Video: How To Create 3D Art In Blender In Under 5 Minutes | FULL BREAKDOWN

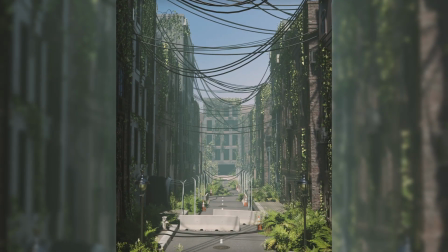Hey everyone, recently I tried creating my first all Blender 3D scene. I'm used to making scenes in other software, but this was the first time I actually did it all in Blender.
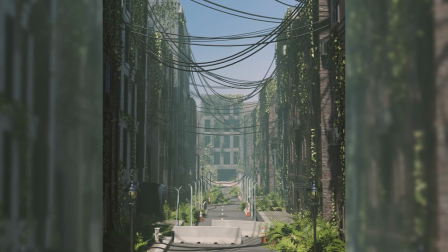I've wanted to do this for a while, as I've wanted to see if it would make my workflow better, and now I can say it definitely helps doing it all on one software.
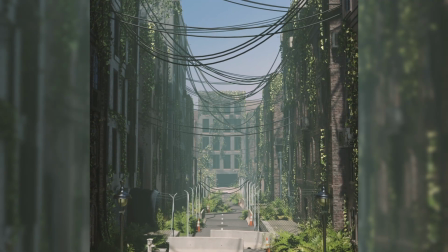However, as I'm still figuring out some things, it does slow me down quite a bit, but I can see myself quickly catching up to where I was before in terms of speed.
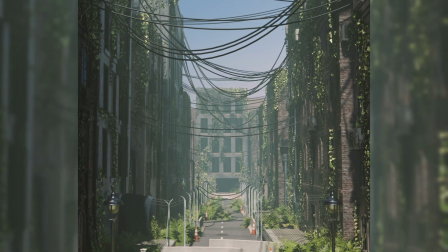Now as for this video, I want to take you on the journey of creating the scene and the steps I took in order to get this result.
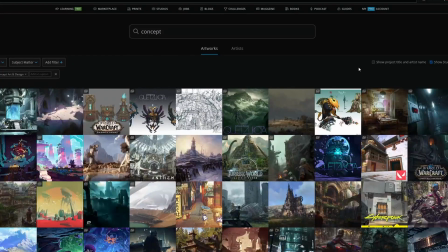When creating new scenes, the hardest part can sometimes be coming up with the idea in the first place.
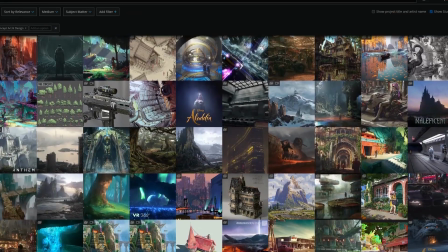So let me give you some tips that I use in order to get the creative juices flowing. First, I try picking out a topic of some sort to focus on.
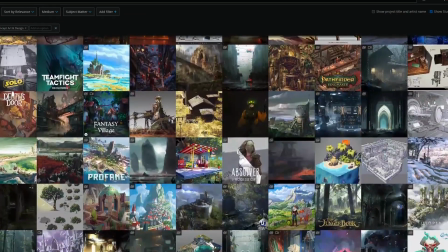This can literally be anything, maybe even something you're passionate about right now.
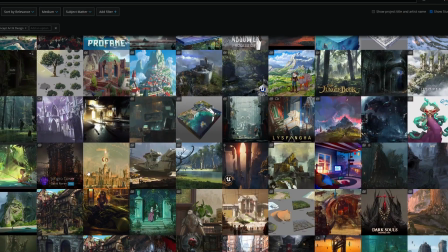Then once I've got the topic in mind, I go to sites like ArtStation or Pinterest and start collecting a bunch of images,
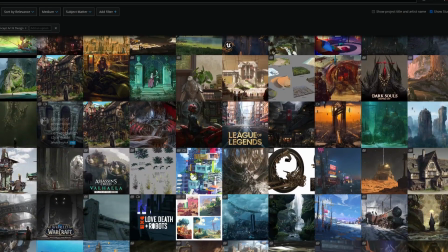family concepts that i feel connect with the topic once i feel like i've collected enough i create a mood board out of these images for this you can use puref which
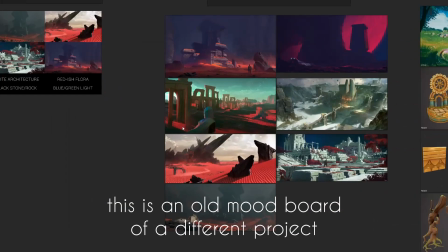you can download from their website then using this mood board i start to experiment with different ideas that come to mind while looking at all
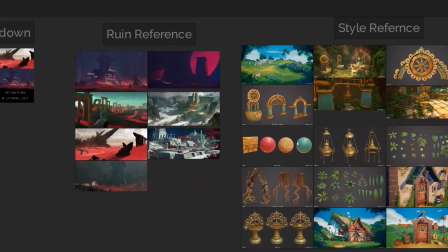these images eventually i'll land on something that interests me and i'll take that idea to the next step the
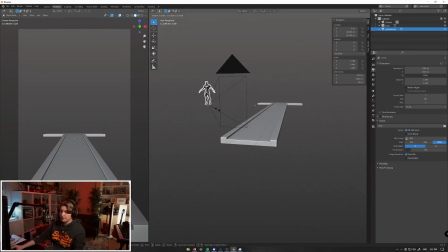first thing i do when creating a scene is to start by creating a block out this way i can quickly visualize if i will actually like this scene or if i think it will turn out bam.
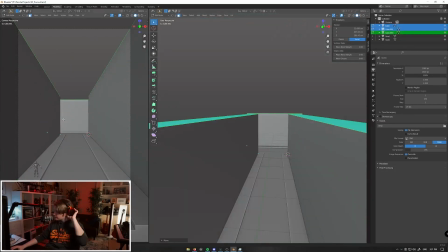For me this is usually the make it or break it stage of the scene and I definitely killed off quite a lot of projects at this stage.
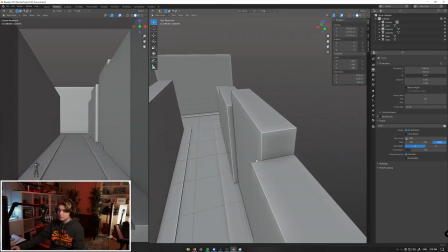For this block out I start out with the road and sidewalk. I then add in the buildings. This is all temporary and allows me to quickly change the composition where I need to.
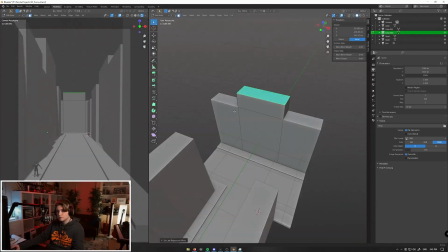I then add in some cables as these will be one of the main elements throughout the scene. After a little bit of work we can already get a clear picture of the overall layout of the scene.
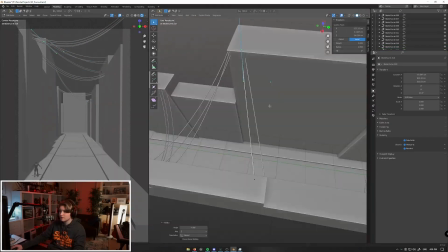At this point I'm happy with how the scene is looking. I can already see how the later elements will fall into place, so I'm keen to move on with this scene.
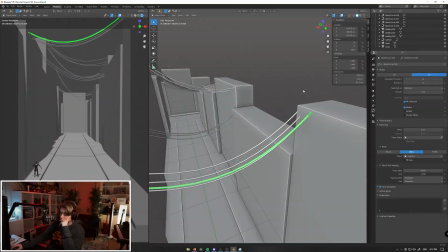This really just boils down to experience and I have made a lot of 3D scenes.
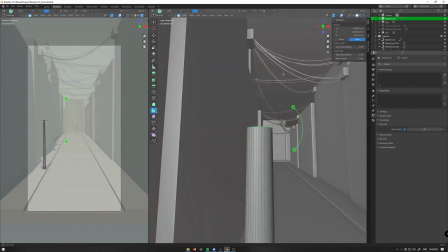Now that I've completed the block out, I can now move on to building out the scene, by adding in more elements like cables, street lights and other assets.
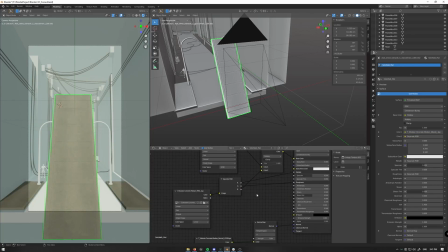Most of these textures and assets I have gotten from Quixel Makerscan's library, if you want to get them for yourselves.
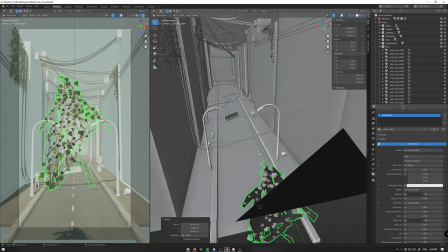The goal now is to start making the scene feel alive and to start adding in the story of the scene.
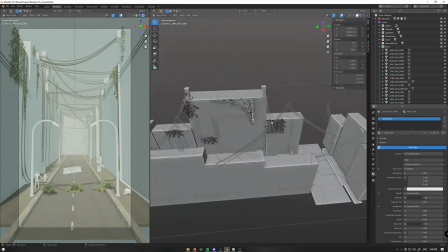Plates in the scene will play a big part of telling the life of the scene to the viewer so it's something we will focus on much later.
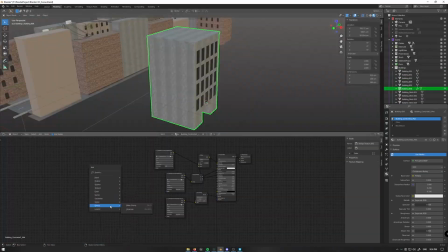After messing about in the scene my attention is now brought to the buildings as they are potentially one of the biggest parts of the scene.
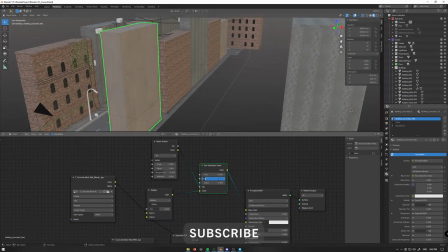For the buildings I keep the models fairly simple as they will only be seen from the sides but I want to make sure
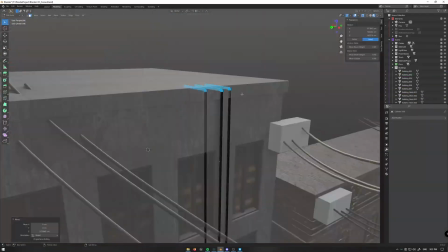to add in some depth to the models to at least allow for cool lighting like highlights and shadows.
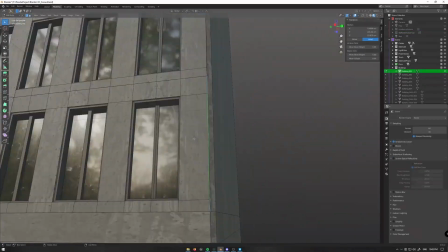I also try to add in variations to them as well as to make them not look repetitive.
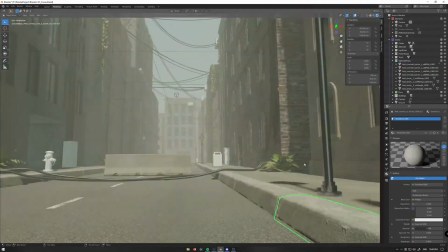With the buildings all modeled I can start adding in more detail to the scene. I can start to replace some of the block models I left around with proper meshes.
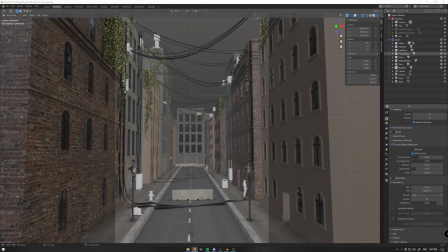For example, I replace the street lights with some street lamps I had in one of my libraries.
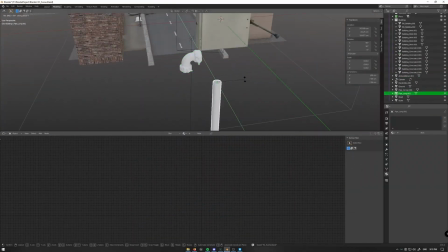I then randomly place around some AC units to the buildings and go about placing the white boxes with power boxes and more cabling.
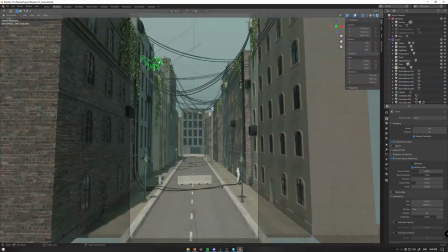After that, I add in some pipes here and there. These assets are all in the service of making the scene feel like a real world.
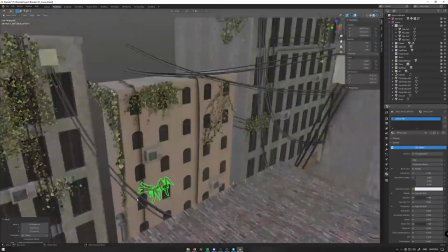Now I can move on to getting serious about the plants. As of right now, i've placed some here and there throughout the scene and now it's time to really slam it on as i want to make it seem like this
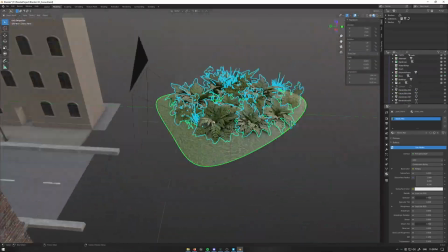place has really been let go has become overgrown like crazy i start by placing plants all around the top areas of the buildings
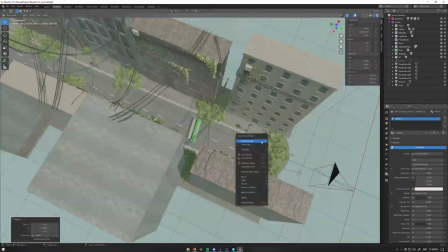gradually making my way down to the ground now i need to add in something that will connect the ground area with the building plants so i
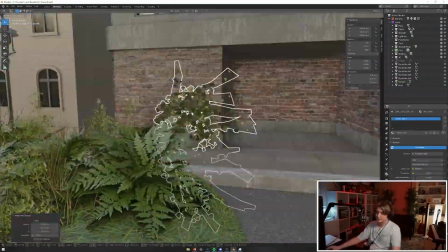create a small mountain of different types of plants that i can place throughout the scene in different ways now that i have plants on the ground level
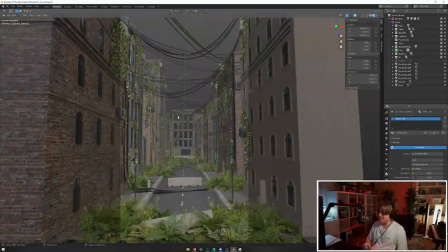and on the roof level i can now really connect the two levels and make it all seem as a whole.
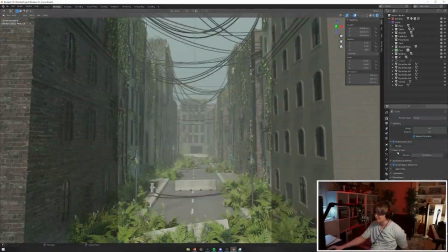Just by adding the plants alone the scene comes really alive like I hoped it would.
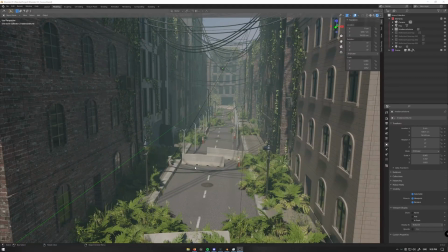At this point I'm really liking how the scene looks however there's something that feels off to me.
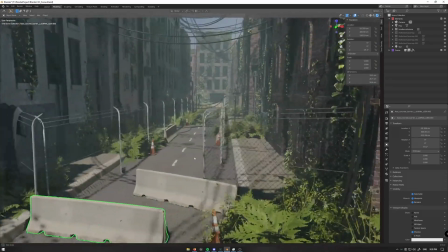I feel like the overall story so far just kind of comes off as an overgrown city whereas I want more of a lockdown feel.